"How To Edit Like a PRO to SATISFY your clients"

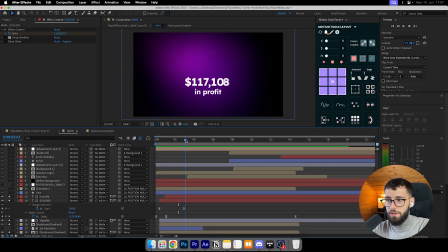Okay, so now when I did that, I'll also tell you in a second why I did move this down, and I will show you the next part. Are you following along so far? If not, I will actually, answer all the comments down below, or I will also link a Discord down below where you can join the Discord and message me. You can message me on Instagram and Twitter, which I have mentioned like before that as well. It's all in the link in the bio.
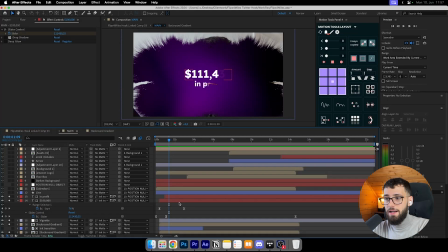I just want to help you guys for free right now. And with that being said, I want to add another text, which was in profit.
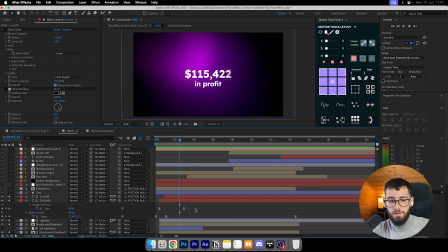I just want to add this text because many people are like seeing like all these numbers like, oh, I made 7 figures, but it's like revenue. So it's like maybe 30% of it is like actual profit. So it's like we made 100k in profit in 10 months, in the first 10 months that he started his business, which is incredible actually.
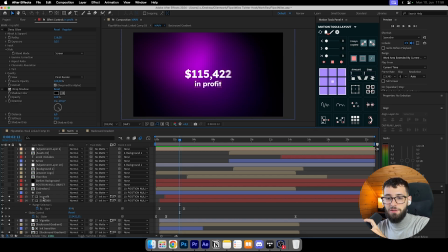So shout out to Flips for Miles. So then I added this text, and I also added these text and vignettes, and also the 100k. I track matted it into the ink transition as well.
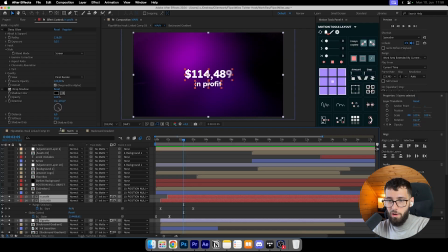This is like really crucial because my goal was to have like the numbers already rising
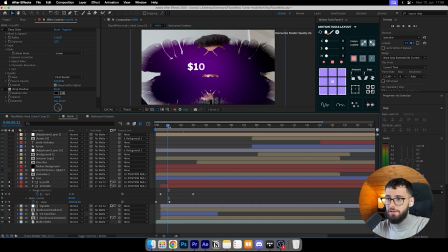once he already is like once the transition is already coming in and he's still talking.
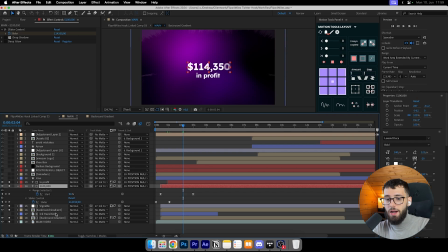So I wanted to have these effects actually already popping up. So I needed to track matte these into the transition here, into the ink transition. So I just did this and this. That's it. And then activated this button, and then reverted it.
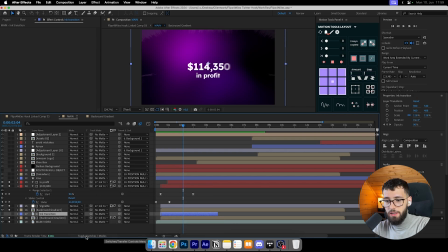So these, if you can't see these buttons here, you can just toggle switch modes at the bottom here and you will see it. And by the way, all the things I do, I always do add motion blur as well,
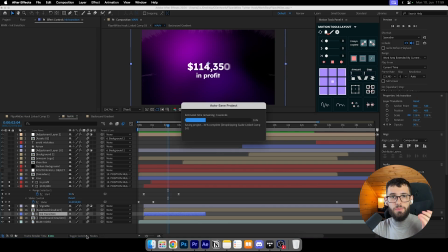because I just find it to look more aesthetic and just more pleasing, and the eyes can just follow it better.
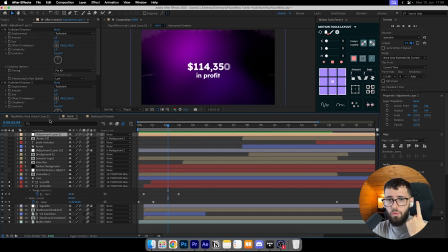And I will also show you why I also added these effects later on, so that the animation actually looks more clean and looks more better in my opinion. Okay, so bear in mind, we're gonna break it down step by step. So if you have any questions so far, you can just message me, but I will also break down everything that I actually did.
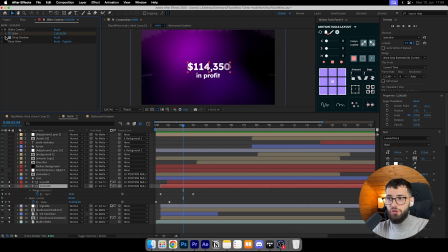Okay, so with that being said, I added a drop shadow to the text with these settings: 35%, 9% distance, and 47% softness.
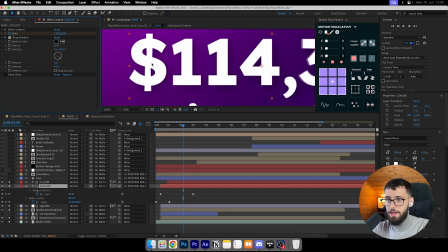And this is what it looks.
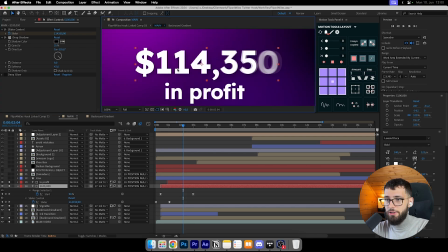You won't maybe see it like that good in the video, but I thought and I saw it just looked more clean.
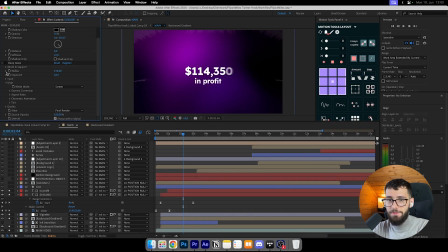And then after that, I added Deep Glow effect. And Deep Glow, I think, is one plugin that you have to pay for, but I think this is the best plugin that you can actually pay for. The one plugin that actually matters, that actually adds to the aesthetic way more than any other plugin, because I have this plugin as well.
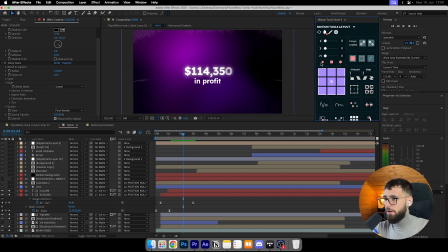I think Motion Tools Panel 4 is actually free because I only use the centering and this tool here. I can also make a video about the plugins that I use as well, because I have some Premiere Pro plugins as well that I could make a video about.
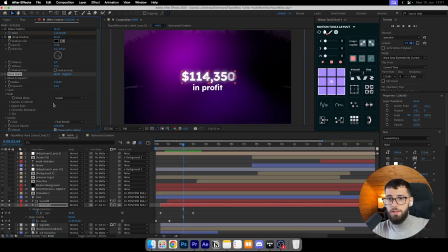So if you're interested in that, let me know if you're interested. Yeah, so Deep Glow, get it, buy it. It just looks so good. So I always do like a low radius and also low exposure, because if you have like exposure on 100, like on 1%, like on a full one, I would say 100%, then it's like,
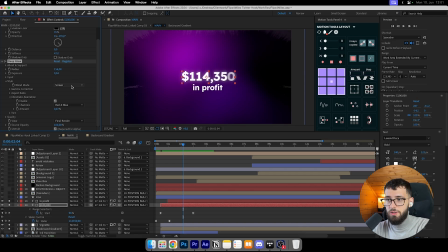it looks like this. It looks horrible. So it's like always like small, and max is like around 20 maybe. It's like, just keep it low, keep the radius low as well. I don't overdo it because then it just looks weird.
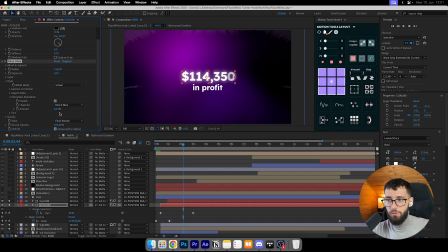Also, one thing, add chromatic aberrations if you want to, because that's gonna make like a little 3D effect.
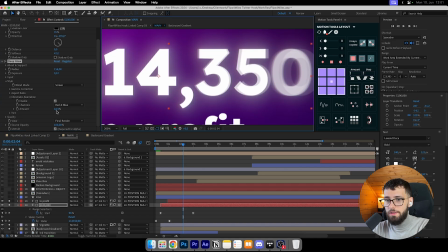I'm not sure if you're gonna notice it right now on this one.
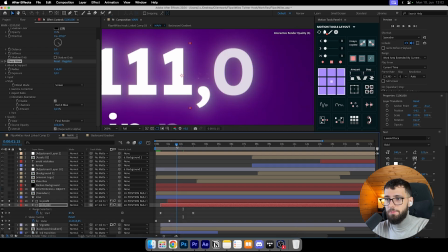I can notice it when the video is like playing sometimes, like on different channels. You don't want to overdo it.
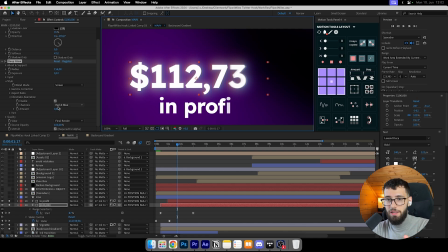It makes like a red and blue-ish color to it. It's like a 3D color to it. You know, when you have like those old school 3D glasses on, that's what it's gonna do, and it looks like so clean on white.
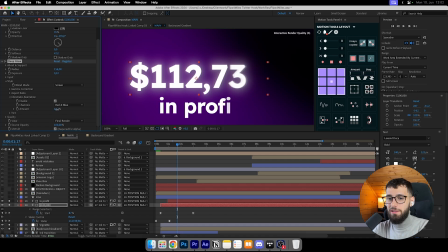Like on black and white, it looks so clean, and that's why I add it. So yeah, get deep glow, add it like to your text. And these are the settings that I use for deep glow.
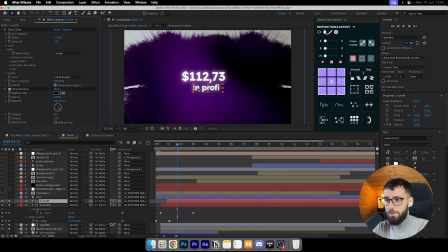Copy and pasted it to the text down here. So this is the in profit text.
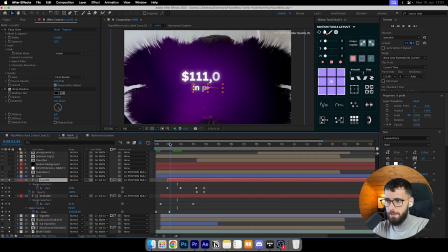I have also, I think, yeah, the characters fade in effect,
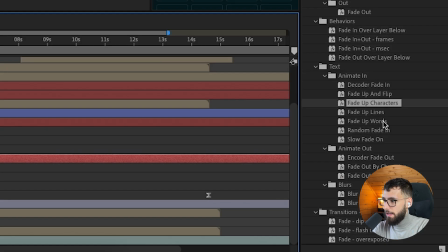like here that I showed you guys, the fade up characters effect added to it.
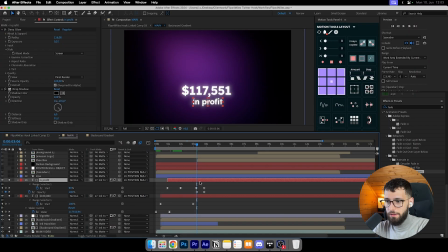And then I also have the characters fade out effect added to it. So I just copied this and then just faded it out. So like this. Let me just put it on auto, so it renders better. So this is what it looks like.
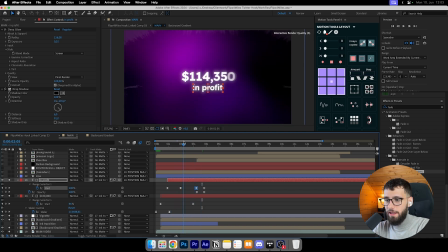It just fades out. It's actually just shown for like a good 1 second, okay? It's nothing crazy. It's not like the big deal. It's just like something to read for the eyes, okay? Because he says he made this in profit in the video. So I just thought I'd just add it for a second.
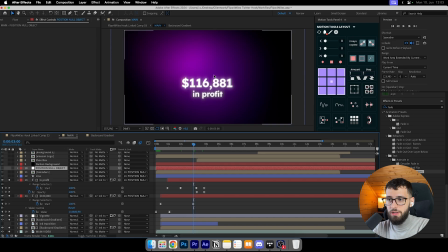And then we also have the positional object, which helps to move these texts down, which I will show in a second, okay? But as I said, everything like until this is tracked, like matte tracked to the ink transition layer.
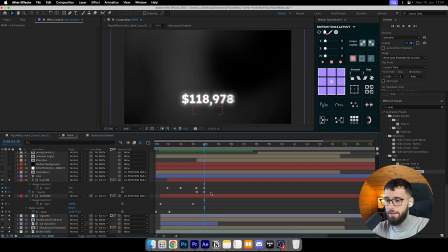And yeah, then I just blend this text out, and I also added a line. Why a line? Because it just looks more clean for the calendars that I added, okay? So I added a line, and I will actually show you the effects that I added to it.
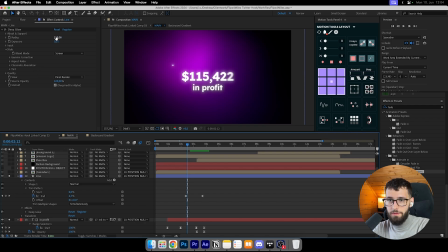So I added, of course, deep glow to it with the same settings as the text or the numbers. And I go to shape, stroke 1, and if I go to tape,
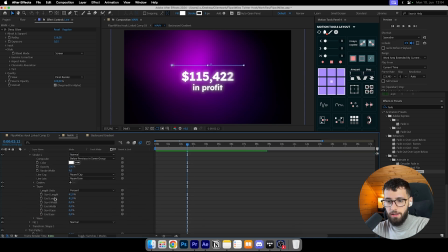I added 42% start length, and that's it basically, I think. Yeah, it's like a 9 stroke wide, and yeah, that's it basically.
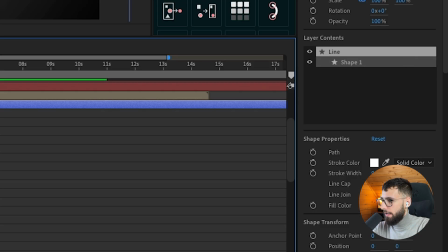And the round cap, of course, it's round cap. I always do round caps because it just looks more clean.
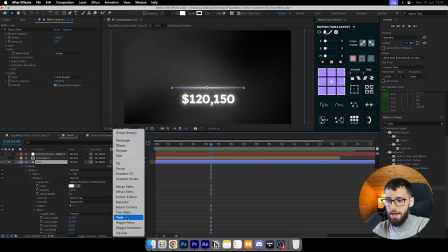And then I went ahead, content, add, and I added the trim path. Here, I'll show you.
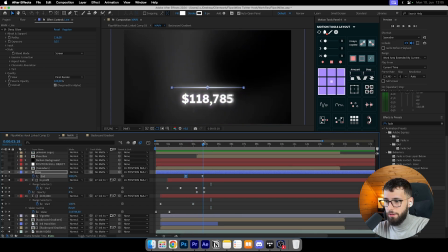It goes from 0 to 100, from left to right. And I also added this to the positional object. You can create a null object by clicking right click and then just null object.
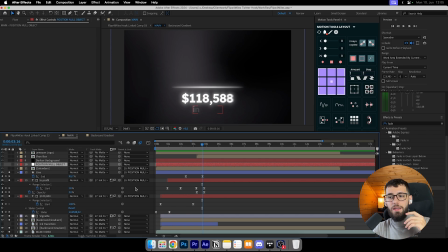And the null object is just one, I would say, thing that controls like the positions of many objects. So if you parent link it to this null object, you can create like the position.
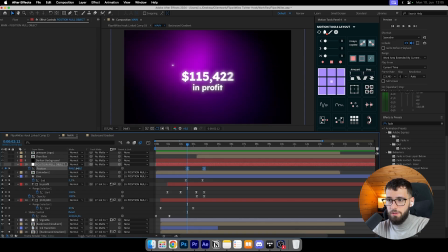This is the position, so you can just have like the position go from left to right. I can make a video about null objects if you guys are up to, like how to use the best way and when to use it, and what's the most efficient way to use it in your workflow. So let me know down below, and I can make a video about that. Anything you guys need help with.
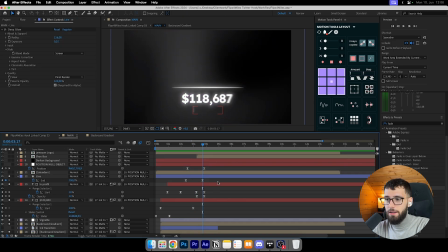I added a line because I thought it was just separated really good between like the number that I have on the bottom here and the calendars that I blend in here at the top. And also another thing is always have it centered.
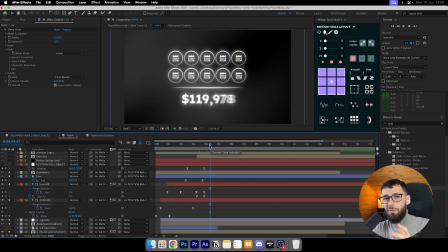You see it's centered. It looks so much more better than if I had my calendars, up here and then the number here and the line here. So always center it. Don't make it look weird, please. If you need help with that, I can make a video about that as well.
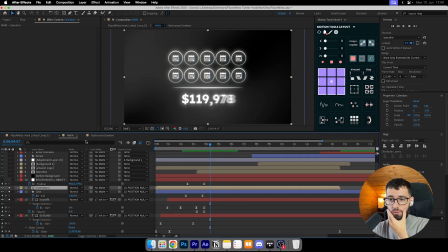So for the calendars, I have sub-composition for that as well, which I will break down right now.
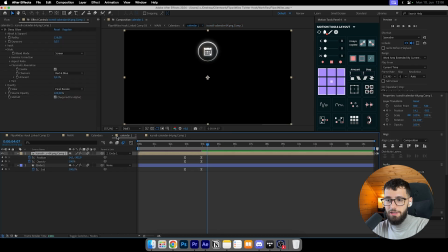So I had one calendar made. So it's actually in a lot of sub-compositions, or pre-compositions. Yeah, that's the word I was searching for. But basically, I made a circle, which has a trim path effect to it,
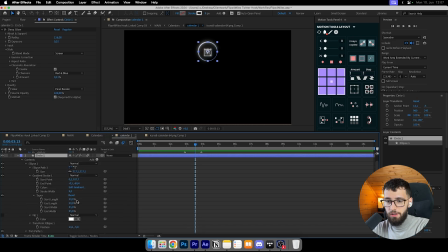this one, and a taper of 50% for the start and the length.
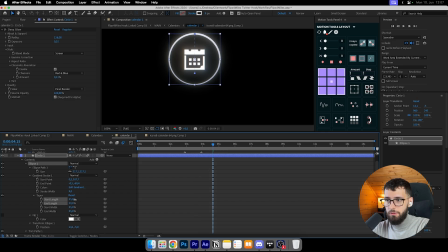I will show you. So I had a taper, which actually helps to make it look more clean. I wanted to have it like a little bit more thick at the top and more thin at the bottom.